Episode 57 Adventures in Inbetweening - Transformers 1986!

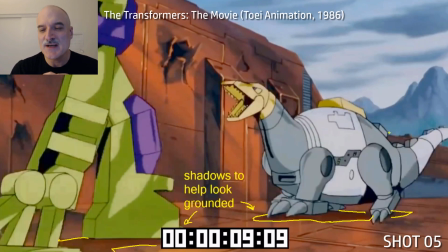Well, so here we've got a devastator versus sludge Sludge is coming in here They drew some ground shadows to help them look more grounded feet are sliding,
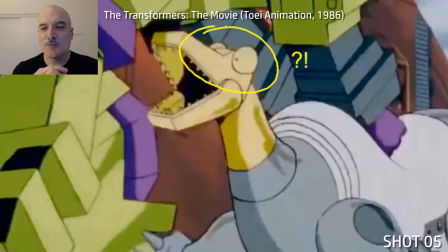but you know, it's it's forgivable now here we got Devastator coming down look what happens with Sludge's eyes here I had to go back and rewind
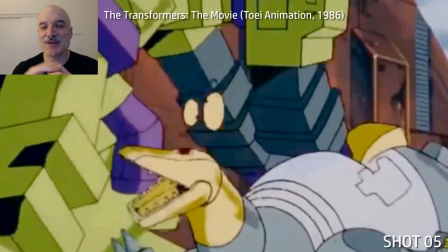this when I first reviewed this again I did not remember this it's the most cartoony moment in the entire film this film is all about robots it's all
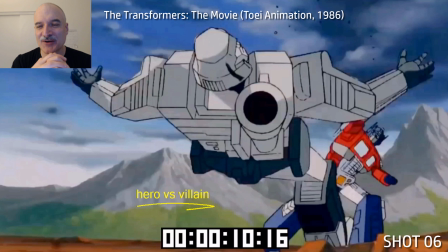about structure to have the eyes popping out of the head and becoming all cartoony I think somebody just said let's put in one little bit
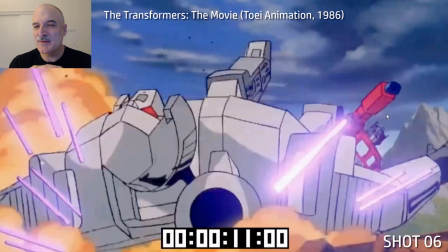there here we got of course Optimus versus Megatron Optimus big
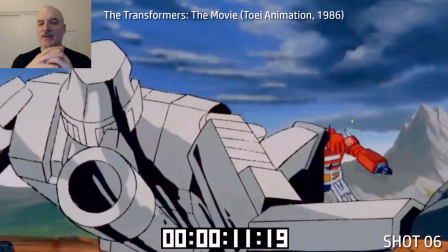punch megatron coming through following through on the head optimus and megatron are often
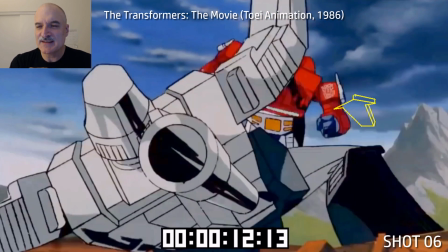moving on opposite opposing frames i think that's intentional just to keep everything moving so here comes
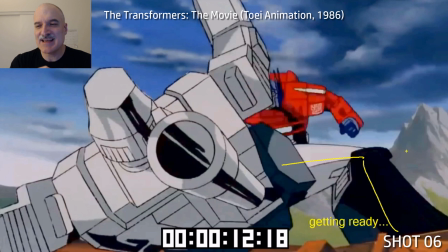optimus now megatron's leg is coming in on screen right there he's fast
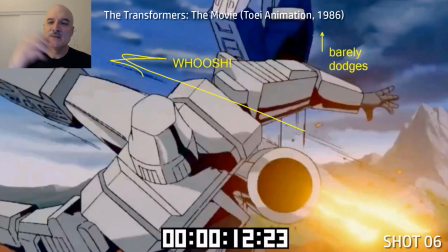but optimus is faster boom there goes uh optimus off the top
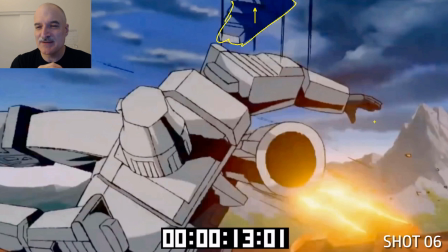there goes megatron look at the fire he's leaving behind there and he's
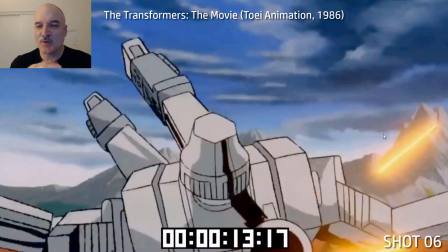following through keeping alive these this is one thing that i really like this shot because it shows
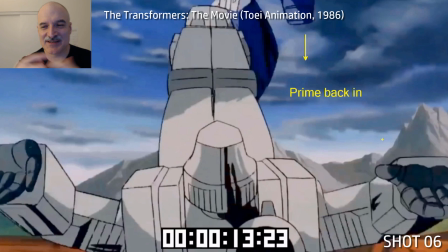how agile these you know huge 30 foot tall robots are now
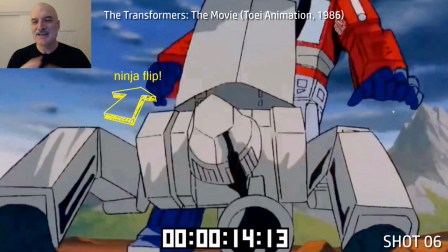look at megatron putting his hands back there he's doing it he's doing the ninja flip boom
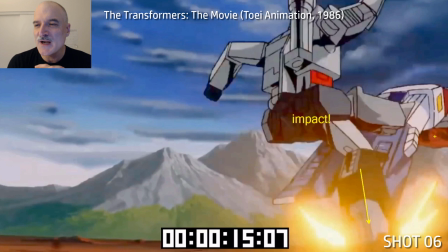double foot kick to prime's midsection there impact on the ground just one
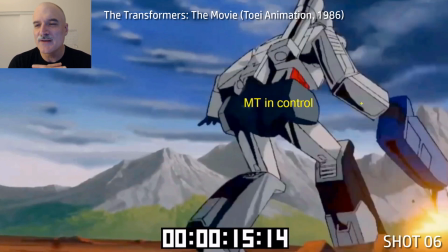frame following through with prime off screen and there's Megatron in control
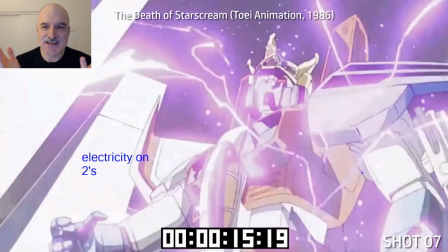now of course the death of Starscream couldn't leave that out it's just
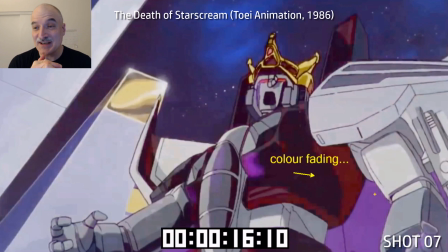I remember 16 year old me watching this in theater I was like are they actually doing that and of course it was all to sell toys kill
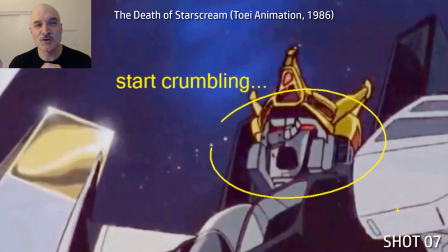off a bunch of the main characters but look at this even Starscream fades to gray the only other character that happened with was Optimus Prime saying
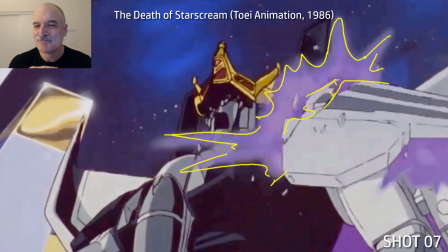wow this character's death means a lot people lost their minds when this happen so animation wise obviously we've got the shoulder we've got the face starting to
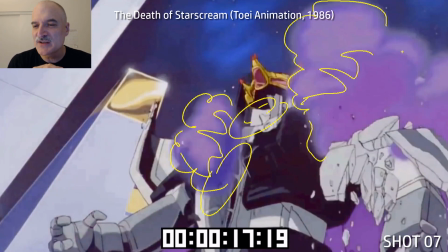crumble cracks starting to form in the rest of the body here in the chest we have the purple smoke because it's galvatron's gun that did the
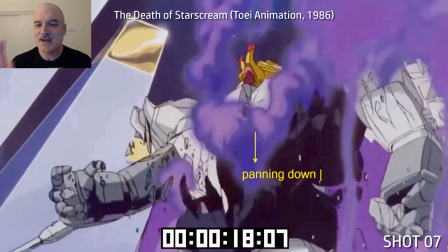damage here of course why not make a purple now the arm is still intact so we're going to start panning down and the gravity of everything falling is
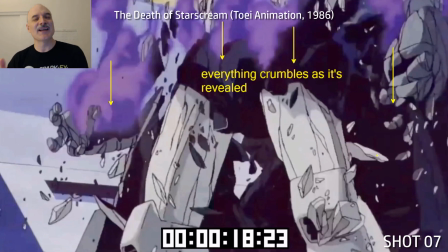what's uh motivating that pan now of course everything is crumbling as it's being revealed here so we pan down to the waist the waist is
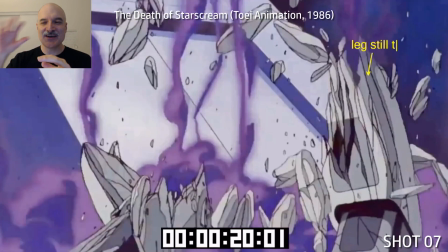crumbling kind of the legs the legs are crumbling that's all very convenient you saw this from a wide shot it wouldn't be as effective because we're showing
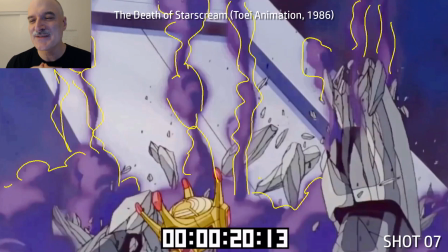it we're exposing it we're saying hey basically the camera is determining what's going to fall apart here it's very effective you got this nice uh smoke
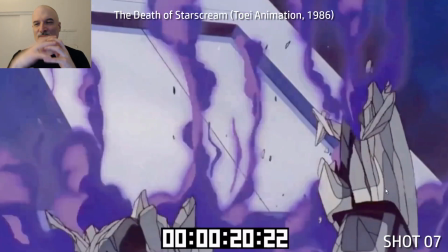wisps going up here the debris falling down really nice contrast between the two uh and these are i don't know if these are ever named these
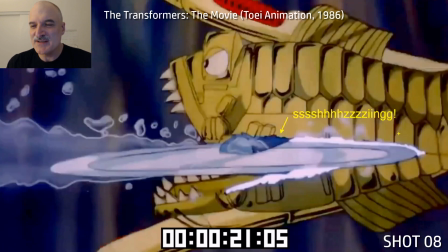uh these mechanical piranhas the piranha cons maybe hot rod's got his buzz saw here showing that off for the first and only time i believe leaving a
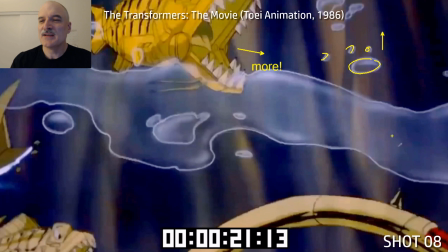terrific bubble trail behind him as the piranha's cut in half more bubbles going up there huge big oh
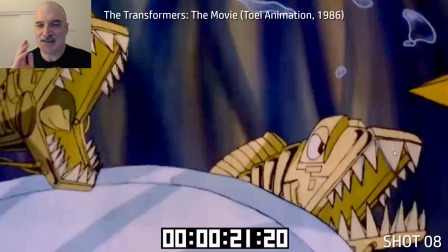they always have their mouths open we want to see that tea oh yeah so look at the ripple glass here see the difference between these two frames that's what happens when you actually have the
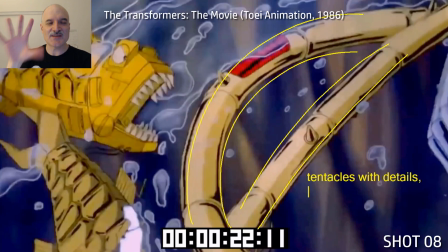physical ripple glass it's distorted glass that you're putting on top of the uh
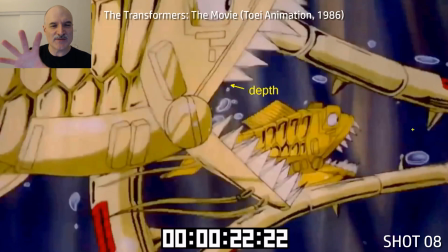cells as they're being shot frame by frame and you're that a little bit every frame so it gives us this ripple feeling.
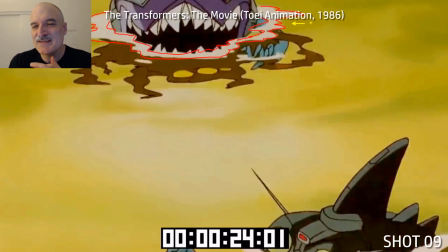This here I love this shot because this is almost abstract shapes.